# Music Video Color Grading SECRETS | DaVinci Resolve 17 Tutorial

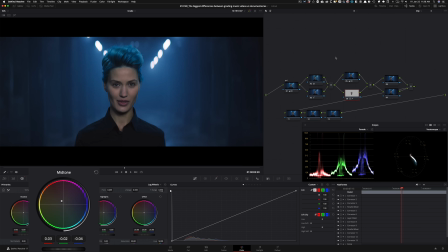504s
And I'm just gonna add a little bit more, you know, to kind of pop her out, honestly. And if I park it somewhere around here and do before and after, we can see that it is helping quite a bit. And now what I wanna do is go under midtone detail and pull it back.
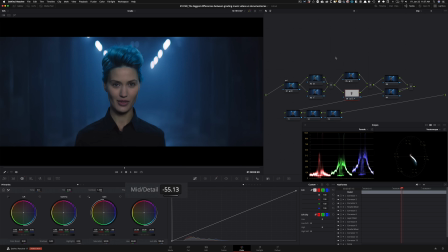522s
I'm gonna keep it around negative 30-ish. And that's when like it just really softens up the skin, like you can see it, and it just evens out everything. So now if I take these two on and off, like look how big of a difference we're making, right?
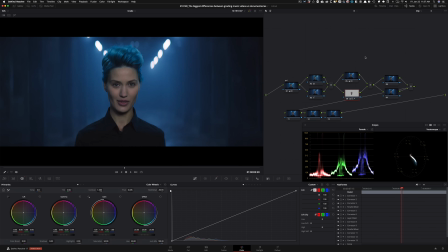538s
Without being too like in your face. And then this is where the fun begins. I'm gonna go in here, open effects. These are some of the effects that you probably haven't seen me use before. And that's again, because I'm working on a music video, I'm gonna have a lot of fun and I'm gonna do different things, okay?
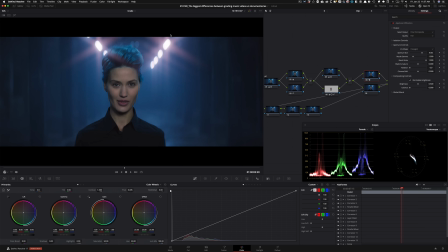554s
So I'm gonna drop this guy on and it's perfect because it's giving me this like starburst effect, which is great. And I'm gonna take and pull the color out of it. So it's all white and it's natural, right? So now if I do before and after, and you'll see how natural that is. Like, look at this.
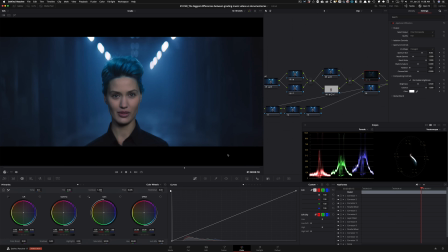571s
And it's just there, right? Now we can change the intensity of it, but once again, it's a music video. I wanna have fun with it. So I'm just gonna kind of leave it in. I mean, I can go in my blend and control it, but honestly, maybe we can just leave it at this and not go all the way.
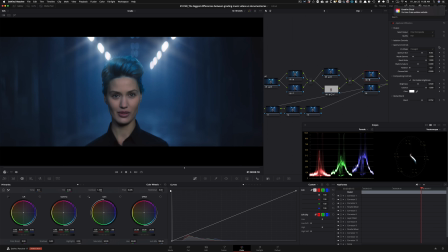587s
It's totally up to you. But let's just say we'll leave it somewhere around here. Now that's perfect. I'm gonna go in here. All right, go away, little buddy. I'm gonna go in here. I'm gonna drop in light rays. And look what the light rays do. I absolutely love this effect. And all you have to do is just go under your length and stretch it.
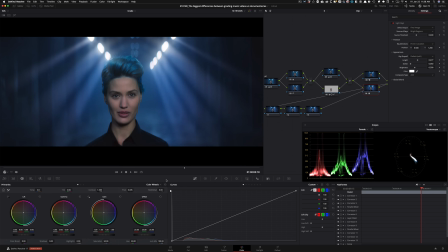606s
And just look at this, what we're creating. And again, all natural. Like, look at how this light is behaving to where she is. So it's super, super natural. It's nothing caked on. It's working off of her. These effects are great, okay? These effects are worth getting the studio version of Resolve. Now, what do I want to do?
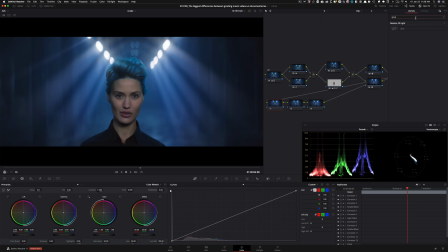626s
I'm going to go in here. I'm going to juice up my image even more. Again, experimental, be bold, keep pushing it. I'm going to go in here. I'm going to drop that on. I'm going to go in my open effects. And I'm going to go under my composite mode. I'm going to change it to soft light.
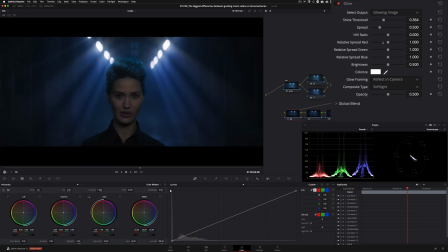643s
And then go back and open up my image quite a bit like this. And under spread, like really just look at her face. I really want to bring that out. Like, you know, she's the focus. Like, so just really, really accentuate it and bring her out. And I'm going to go under my blend. I'm going to pop this open so you guys can see what I'm doing.
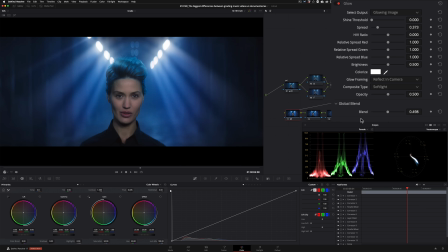667s
And I'm going to go back to kind of just split the difference between the two. I don't want to go too over the top with this. So this is already doing more than enough. Now, one thing that I can do, this is not necessary. I think this is looking very much like cinematic. It's highly cinematic, looks amazing.
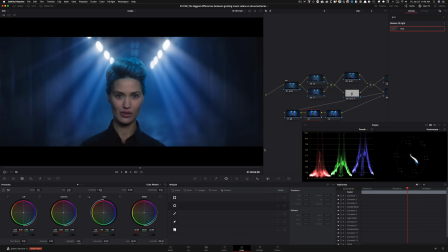685s
So I don't think this is necessary, but if you want to, you can. I can just throw a window right here, something like that, and give it a shape. So here's the aspect, and then maybe just kind of make it a little bit bigger and then soften the F out of it, right?
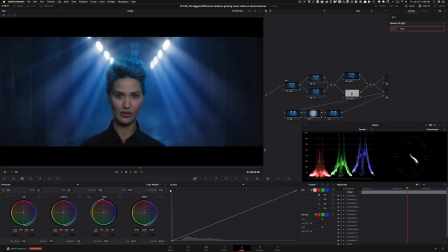704s
So like around somewhere around here, invert it. And now I can just go into my editable splines and I can just click on this guy and just grab it from here and kind of drag it down.
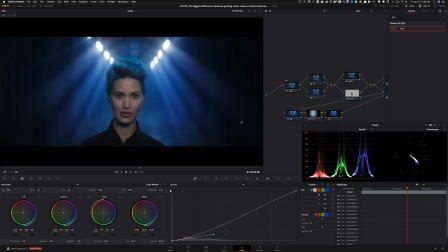718s
Again, that is totally up to you. I think it's not necessary, but honestly, at the same time, it doesn't hurt. It's just really putting my eye where it needs to go, which is just focus right here. And at that point, nothing is ever completed in Qazi's universe without grain.
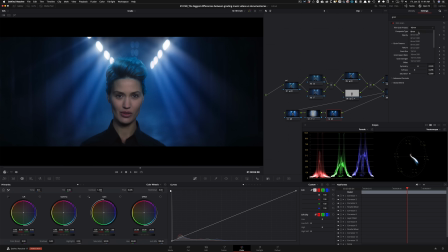735s
Loud and proud, okay? So I'm going to go in here. I'm going to change this to 35,400. I'm going to bring the grain size up a little bit. I'm going to bring the strength up a little bit. Not too much. Just want to do enough to give it some weight. And come on, okay?